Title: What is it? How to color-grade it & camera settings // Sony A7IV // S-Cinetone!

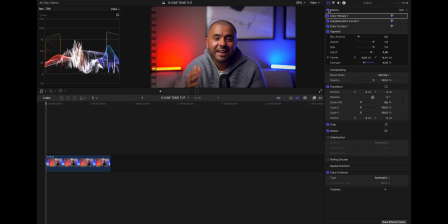So before I show you guys how I color graded this, I just want to show you a little trick that you can use to squeeze even more colors out of this picture profile. But I don't want to overcomplicate this thing.
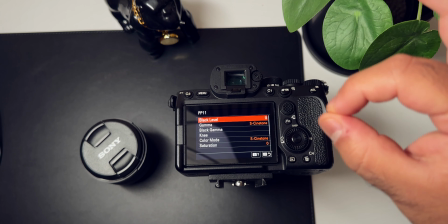If you're a beginner just starting out, then just shoot S-Cinetone default settings, don't tweak anything.
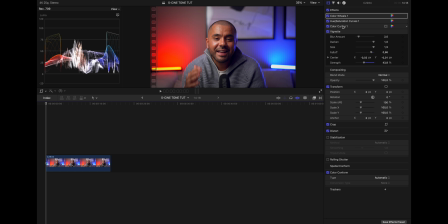But if you kind of know how this works, you can tweak
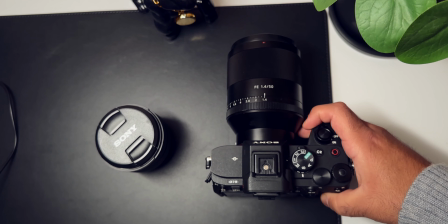S-Cinetone by pulling down the saturation in camera and pulling down the detail in camera as well.
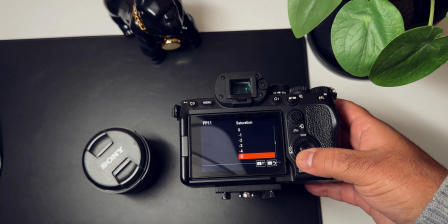So pull the saturation down to -5 and the detail to -7.
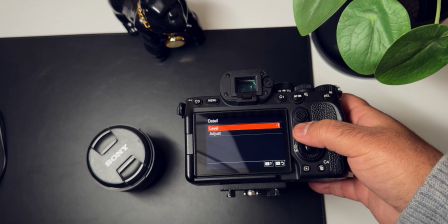By default, the S-Cinetone picture profile has -5,
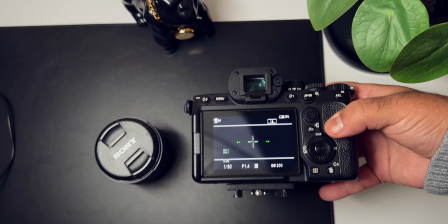but pull it down to -7 so you get a little bit more wiggle room when it comes to sharpness,
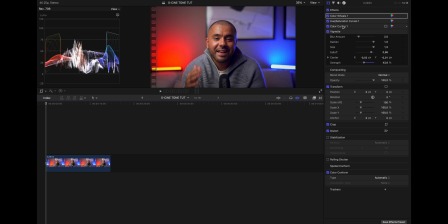so it doesn't look too digital, and you can always bring some sharpening back in post anyway. All right, so let me just tick these off just to show you the process. process. First thing I did was to add a color wheel, and I added that to add a little bit saturation on the whole image.
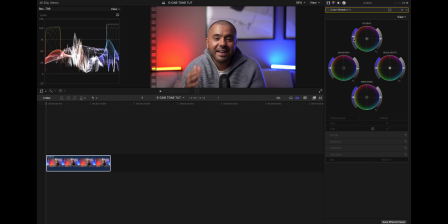So I dragged the global up here in the saturation side just a little bit. And then I dragged the shadows a little bit down. As you can see, that's not a lot, just a little bit. And this is how that looks. Before, after, before, after.
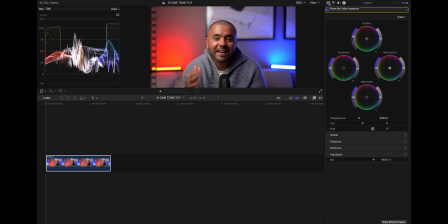Not a big change, but you can see that the colors are looking way better. Next thing I did was to add a hue and saturation curve. And I added this to drag down the luminosity of my face to make it a little bit darker. And just to separate myself from the background even more. And as you can see, I didn't drag it so far down, just a little bit.
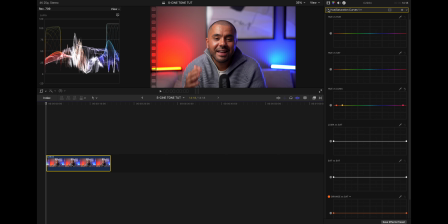And this is how that looks. Before, after, before, after. Not sure if you can see it actually, but it really makes the difference in the end. Next thing I did was to add a color curve to add a little bit of blues in this image.
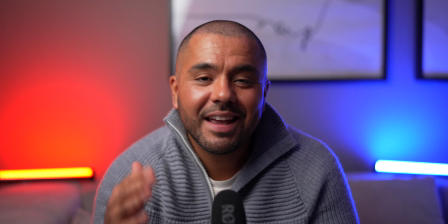Before, after, before, and after.
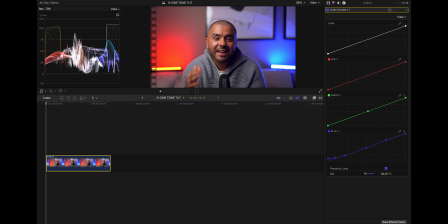This is looking really good because it adds a little bit blue in the shadows and a little bit blue in the highlights up here. As you can see here in this mix slider, I have it on 62.25% because if I drag it all the way up to 100, it's looking very good.
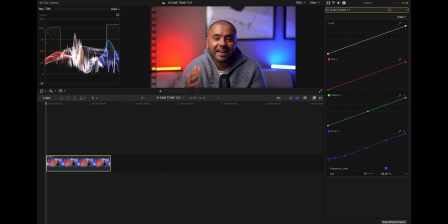I could actually leave it at that, you know, but I just wanted to pull it down a little bit to make the look a little bit more subtle. So last thing I did was to add a vignette, and this is how that looks.
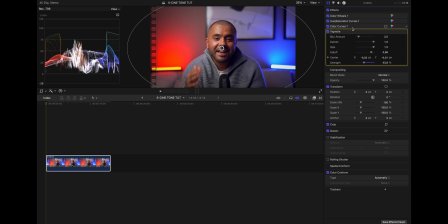It, you know, brings everything together, create more contrast around me, and, you know, separate me further from the background so I pop a lot more. I basically corrected the image in step 1, and then second step I color graded it by pulling a little bit blues in the highlights and the shadows, and then I added the vignette.
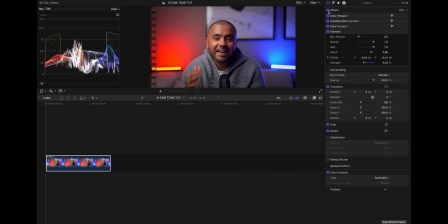So basically in 3 steps you get this: before, after, before, after. That is it for this video, guys. Thank you so much for watching. I hope this video was helpful. If you have any questions, just leave them in the comments below and I'll get back to you as soon as possible. Make sure to check me out over at Instagram, where I post when I'm not posting onto YouTube. And with that being said, have a great day. Peace.